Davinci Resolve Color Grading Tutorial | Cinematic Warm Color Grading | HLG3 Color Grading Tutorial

What's up guys, Mehran is back with another color grading tutorial.
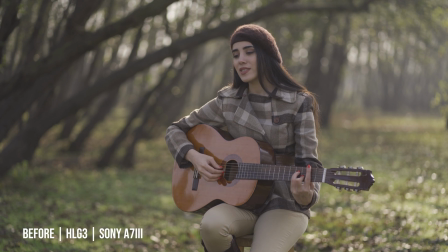(0:03)
This time, as you requested, I'm going to do the color grading on this cinematic guitar video which you requested. This was not a really complicated look, but as you guys said, I decided to make a tutorial about it. It's not really complicated, it's really easy. We are not using any parallel mixer or layer mixer node. It's just easy color grading, so it is beginner friendly. So let's jump into the DaVinci Resolve and start the tutorial.
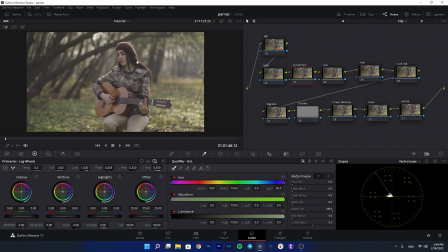(0:31)
So as you see here, I have imported the footage into the project and I have created the nodes to save time. We have noise reduction, we have HDR nodes, we have the conversion for color space transform, we have lift gamma and gain, we have the skin node to fix the skin, we have the look adjustment,
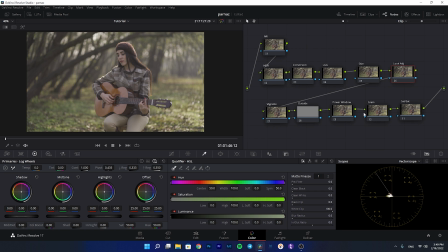(0:48)
and we have the vignette and outside node, and we have a power window here and grain, and then a sat versus sat. So let's start with the conversion node. As I do this in all my color gradings, I'm going to convert this. This is the HLG3 shot, so we are going to convert the color space and the gamma.
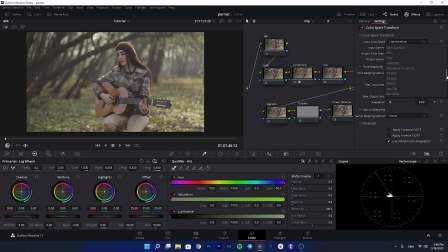(1:08)
If you like to know more about this process, please watch my past videos. I always do this, so I'm not going deep into the explanations here. And we are going to select the gamma.
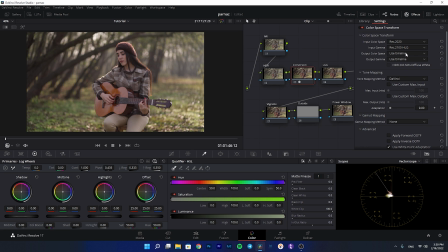(1:20)
It is a REC 21000 HLG, and then go to the output color space and select the REC 709. And for the output gamma, I use the Cineon film lock because it gives it some flat look,
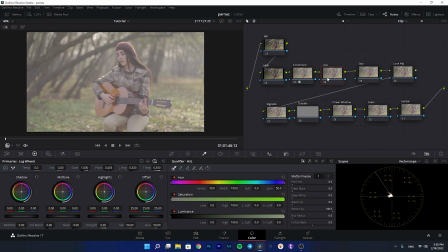(1:34)
and in my opinion it is better for color grading. And then we go to the lift and gamma and gain. For the lift and gamma and gain, I'm going to decrease the offset. Let me open the waveform here. In my opinion, it is really bright, so I'm going to decrease the offset,
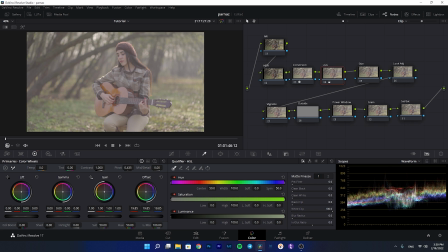(1:52)
and then I will start by giving it some contrast in the lift. Let me first decrease the offset here, and now I'm going to give it some contrast by decreasing the lift.
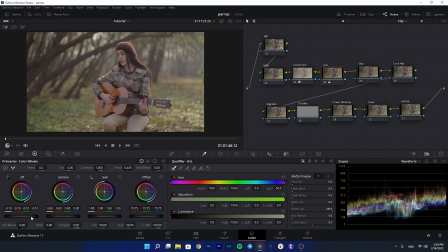(2:05)
As you see, I'm decreasing the lift, and now it is a little bit dark, so I'm going to brighten the midtones. I'm going to add to the gamma to make it brighter. Now we have lost the contrast once again.
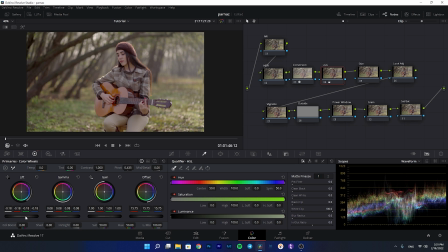(2:21)
You need to play with these wheels. It is really easy, not a complicated process to achieve your desired results. And I'm going to add some contrast, and then I'm going to add gain to give it some pop in the highlight section.
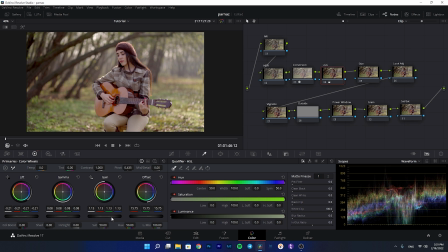(2:37)
So I'm adding gain. It depends on you whether you want this much bright and give it a vibrant look, or you want a cinematic moody look, so you keep the gain low. It depends on what you want to achieve with this shot. I'm going to give it much more gain here.
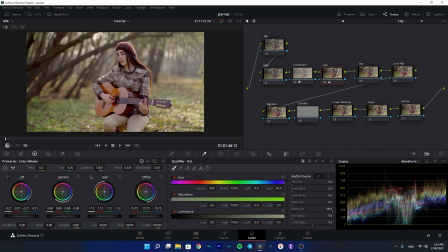(2:54)
And now for the temperature, I'm going to make it a little bit cooler to make it somehow neutral. And then I will add some saturation. I think 60 is enough.
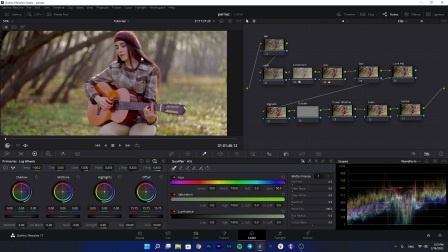(3:10)
And then I will go to the log wheels to add some more contrast to the black areas, as you see,
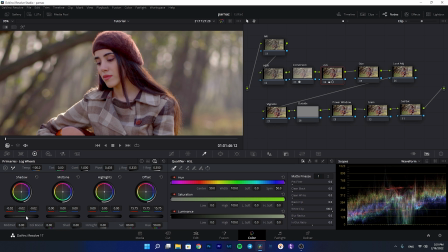(3:16)
to the bottom dark areas, to more black areas, and it makes the contrast, give it some pop to the blacks. And as you see, it is much better.
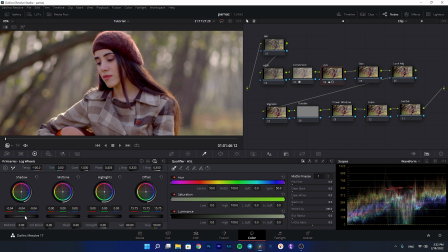(3:28)
We can have a darker blacks, more true blacks. So here we are done with the lift and gamma and gain.
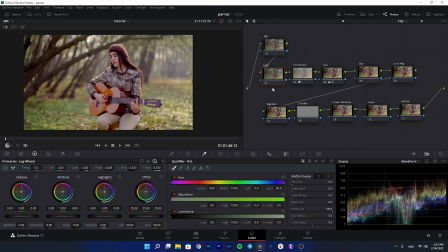(3:36)
Now let me explain the HDR node.
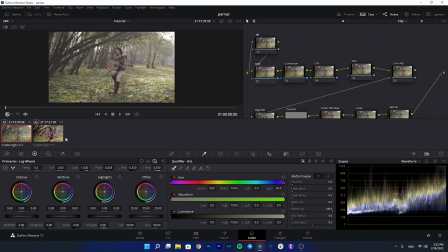(3:39)
If I show you the wider focal length of this video shoot, let me copy the color grade here.
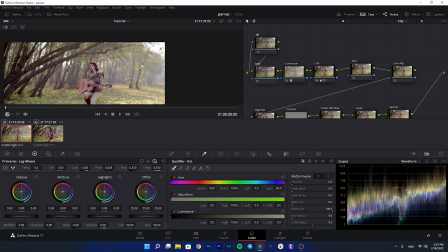(3:47)
We have some blown away highlights here, so I created the HDR nodes in order to decrease the brightness of these highlights.
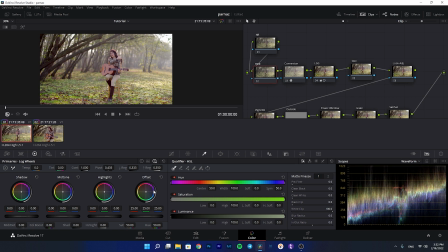(3:55)
In order to do this, we go to the HDR node, and I will, here we have a range.